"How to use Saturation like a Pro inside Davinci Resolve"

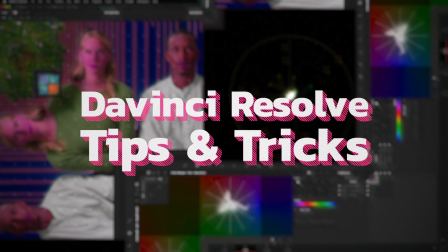Welcome to another Davinci Resolve tips and tricks.
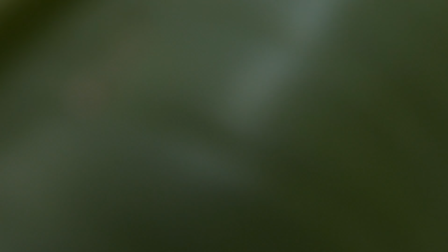In this episode we're gonna be talking about saturation and at least 4 to 5 ways of tackling saturation within Davinci Resolve.
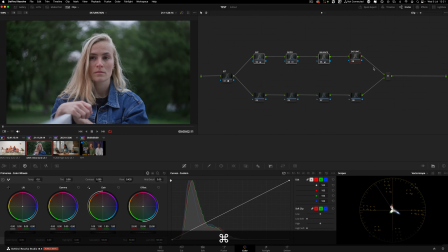Actually, let me disable all these nodes here. So this is the Rec 709 that I get.
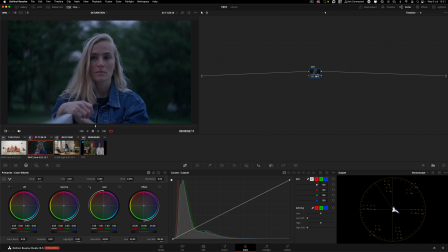You have the IDT here at the clip level and the ODT with nothing else, no look applied.
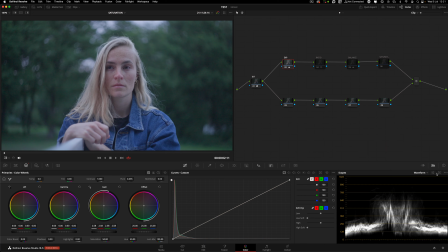So this image, what I did is bring it back to exposure a little bit better,
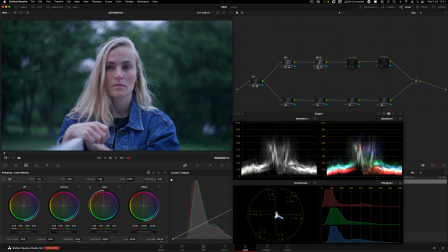the ratio, certain contrast that I like, and we talked about contrast last time. And I decided this was shot with the white balance, a bit towards the coolest tones. So I decided to balance it to more neutral.
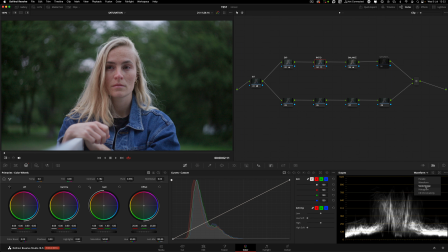Let me grab just the vector scope so you can see what the balance is doing.
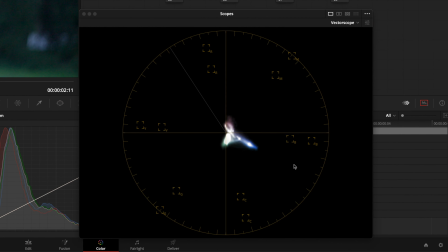So this is mostly in the quarter of the blues and cyans with a bit of course she's blonde,
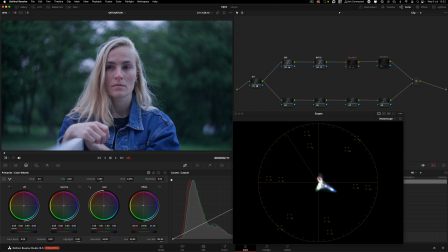red lips and skin tone, so trying to go towards where it should belong.
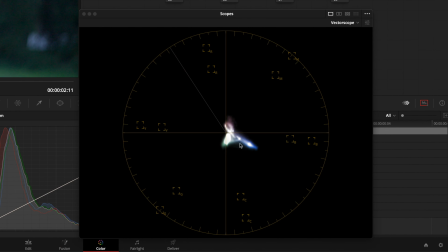I maximize color separation, right? But you can see this mostly in the blue quadrant, and by moving this,
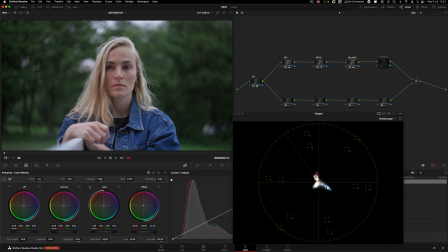by neutralizing those blue, I have steel blue, which is her jacket.
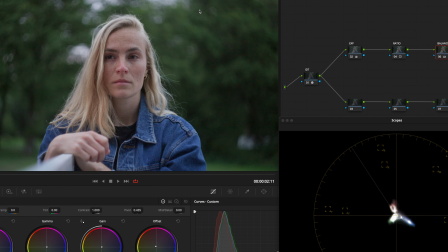I have greens, which is the whole greenery behind. I have the skin tones here. So, in terms of color separation, this is looking already much better.
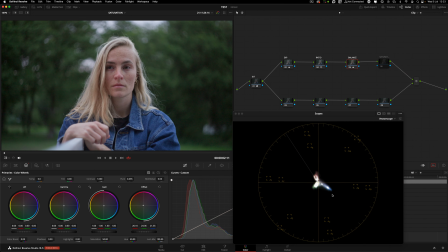So balancing the image first is key before adding or subtracting any saturation, as these values will get magnified or decreased. And that's why I always do the balancing first, right after exposure. Sometimes, if I see an image like this, I need to balance it first.
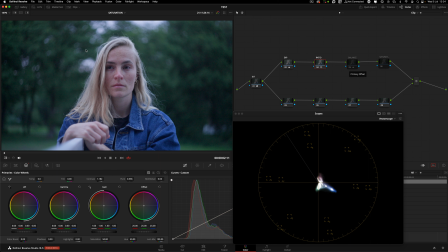If that's what I want to do, there's nothing wrong with this image. But for the examples that I want to show in saturation, I think this is a good clip to show you that first you need to tackle the balance before deciding about saturation.
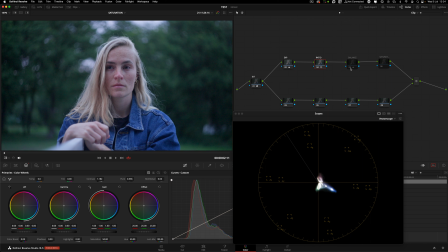Because this is too blue, I say okay, I will need to saturate, introduce some warmth, but actually by balancing it you're already creating that separation, and maybe decide that these colors don't need any saturation at all and you can leave them like that, just needed balancing first. So before starting this episode about saturation,
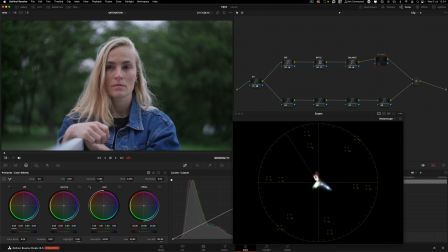do balance and add contrast before starting saturation. I'm gonna give you another tip from the back of the last episode that I don't think I mentioned it. So this ratio was done just by keeping the pivot while working on Davinci Resolve white gamut.
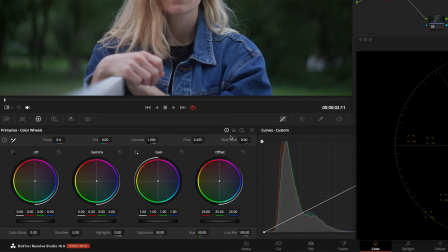So the middle gray in this color space, the pivot is 336,
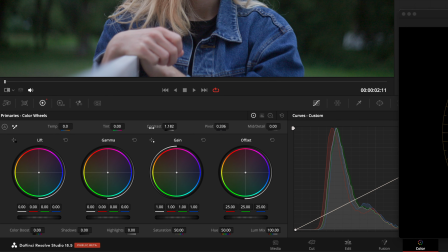and I added contrast, linear contrast with the contrast knob.
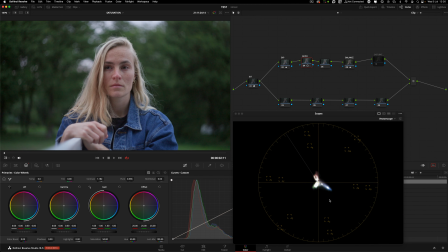And that by default, you can see that by adding that contrast, and you can see here in the vector scope that the colors tend to increase.
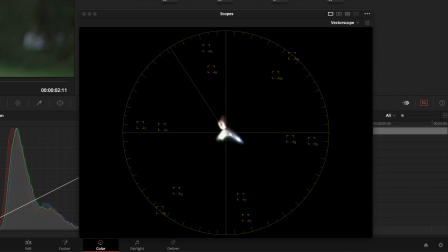So we're literally, by adding contrast, sort of saturating the image at the same time.
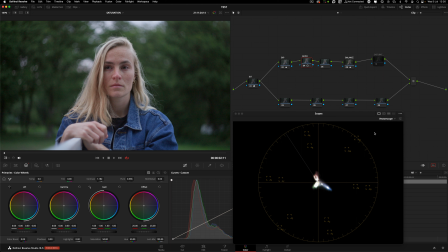The mass of this is a vector scope, so we are analyzing color.
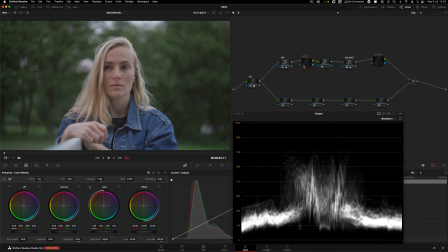Of course, the waveform, we're expanding those black and white points,
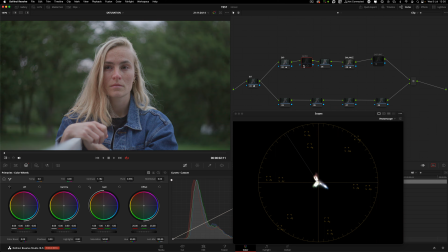but vector scope wise, we're also, pushing the colors. You can see how more dense this blue is getting, for example, and the greens behind, etc. But what if you want to add contrast without adding more saturation?
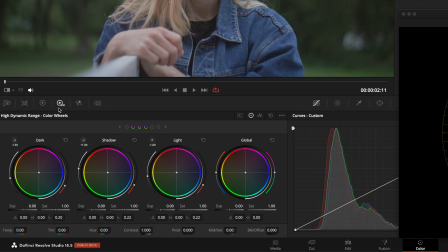Well, you can come to the HDR palette here, and as I add a little bit of contrast,
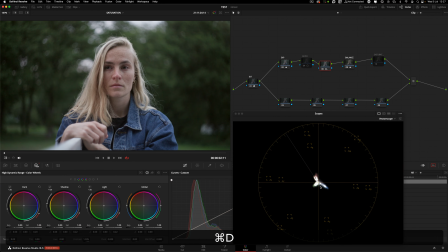you can see that, let me disable, the change here in the colors is not as dramatic. It's very little what changes compared to what the contrast in the primaries does.